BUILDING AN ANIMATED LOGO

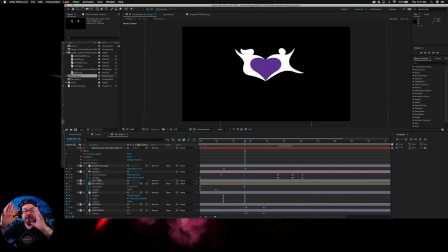(4:07)
So where the camera looks and where the camera is in this virtual space. We started out very close. We're zooming out while the heart hits and lands.
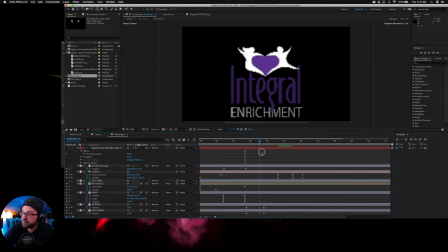(4:19)
And then from there, we continue to zoom out. So the integral enrichment can kind of pop up. This is a camera move. So from these keyframes right here to these keyframes,
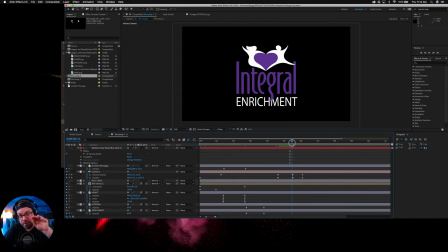(4:36)
we are taking the camera and we are zooming in at a pretty high velocity past the logo in 3D space. Definitely a lot more interesting visually than what we started with.
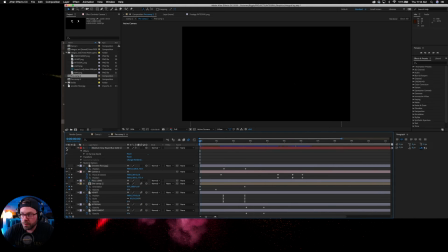(4:49)
I wanted to add something in the background. There is a thing called particle world. So as you can see, we're starting to get these dots, okay, Kind of almost looks like snow that's out of focus. They're kind of purple and white, and they match our logo quite nicely.
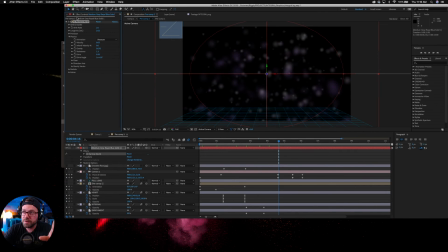(5:06)
This is not a tutorial on Particle World. To use it comfortably, it took me probably months to learn. We start. We've got our particles starting to fade onto screen along with our two figures. There's our particles. They're moving around back there. There's our logo.
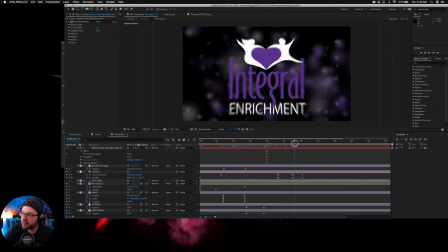(5:23)
And when we zoom in past our logo, we are zooming in past our particles as well.
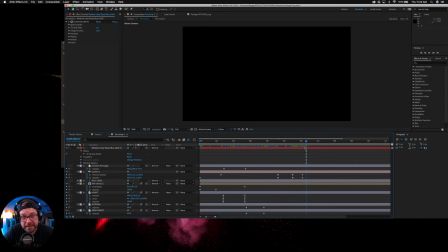(5:29)
And we're ending out there in deep space, deep Z space.
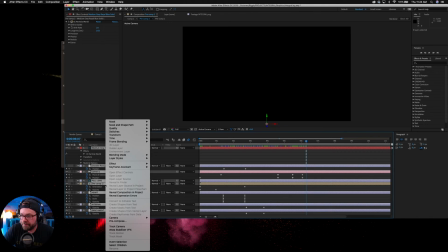(5:35)
We selected all of these layers. We right click and we went to pre-compose. Pre-compose puts everything basically in a nested sequence. If you know what that is, it kind of lumps everything together.
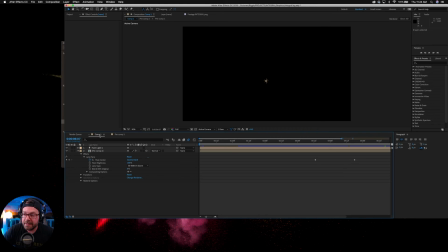(5:49)
We brought it into another composition. This is where I add my final touches. So what we did was put a lens flare on our pre-comp 2 layer.
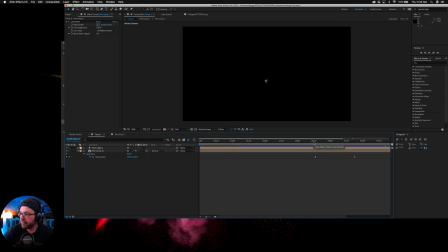(6:02)
And all that really does is just shine a light at the very end, right across the front of our logo.
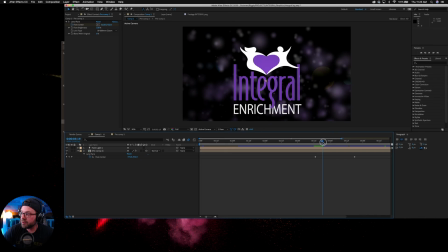(6:09)
Kind of makes it glow a little bit. Highlights the logo, separates it from the background, makes it look good. That's without the lens flare, that's with the lens flare. The only other thing that we did inside of this composition is added this light.
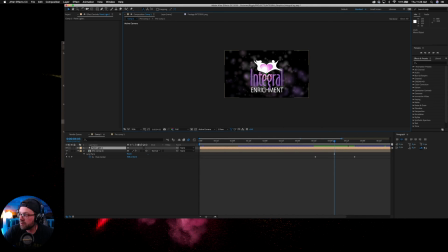(6:28)
So let's make our screen kind of small and we'll drag that light way off the side. As you can see, we just took the light completely off of our logo, our screen.
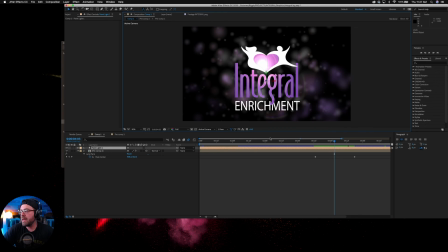(6:37)
Let's undo that, put that light right where it belongs, and this is what turned into our final logo. The guy and the girl are coming in to form the heart. Our particles are falling in the background.
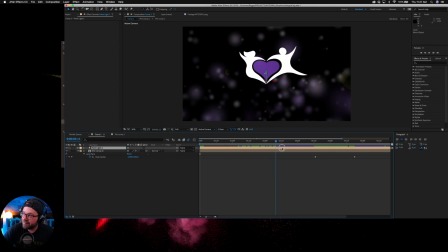(6:53)
Our heart's popping up, filling that void. It sets, it moves back. We reveal integral enrichment. We highlight that logo with a nice lens flare and a light, and then we let it set so people can see the logo, get familiar with it.
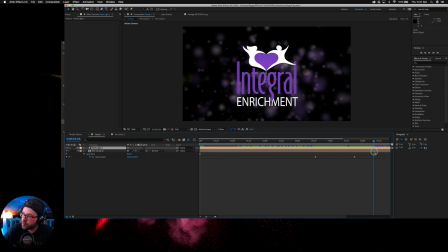(7:12)
And right at the end, we go and we zoom through Z-Space. And I think it turned out pretty cool. I'm very excited to show the client and see what they think. Those are pretty much the basic steps of how we did this. It is not a very beginner-friendly tutorial, but I did want to show you. I thought it was really interesting. Yesterday when I was doing this, I was thinking, man, this would be awesome to just kind of, show you guys what I do at work. And this is what I do. This is a part of what I do. So I hope you guys enjoyed it. If you did get down there, hit that subscribe button. See ya.